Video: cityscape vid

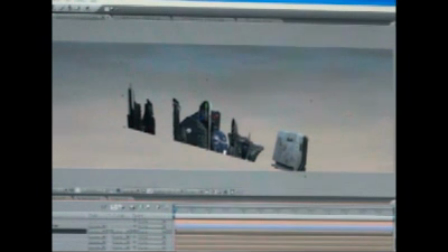(4:07)
2D shadows can be more easily created with flat planes than using 3D shadows.
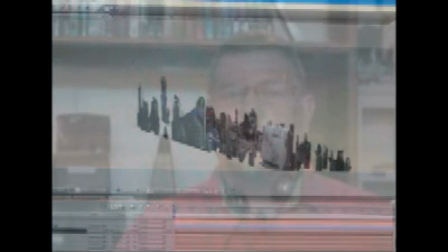(4:15)
Disadvantages of 2.5D is in realism and required labor. While 2.5D adds control, the 3D method allows the camera to capture the proper parallax that should be present when the buildings are all present together.
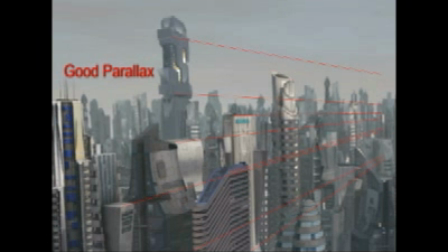(4:30)
The perspective of some of the buildings seems wrong because of those buildings have been scaled in 2D. In compositing software, realism is often enhanced with the use of a depth pass.
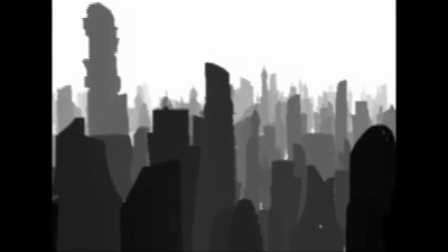(4:43)
A depth pass is a simple grayscale image of a 3D scene.
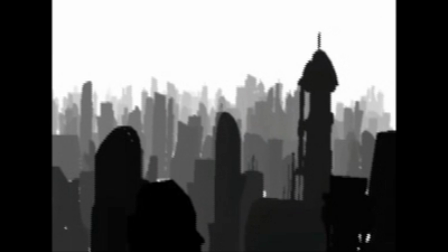(4:49)
The different values of gray can tell a compositing program how far away from the 3D camera that an object is. The more gray the value, the further away it is.
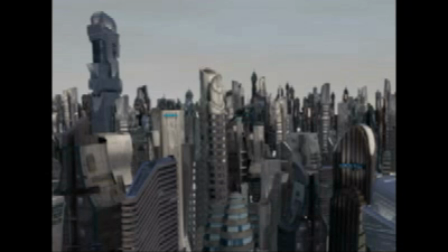(5:01)
This kind of pass is very useful for adding atmospheric effects, haze or blurriness, that inform viewers about the depth of a scene. In the 3D method, depth maps are easily created. With the 2.5D method, depth maps are not possible. Depth cues must be guessed at and hand-created, requiring more labor. Why don't you compare both examples and explore the quality of each shot? Click each of the renders to open them in a browser and zoom in to reveal the details. Think about how noticeable any artifacts may be. Then compare the cost of each method and see if you can figure out which is right for our budget. Good luck!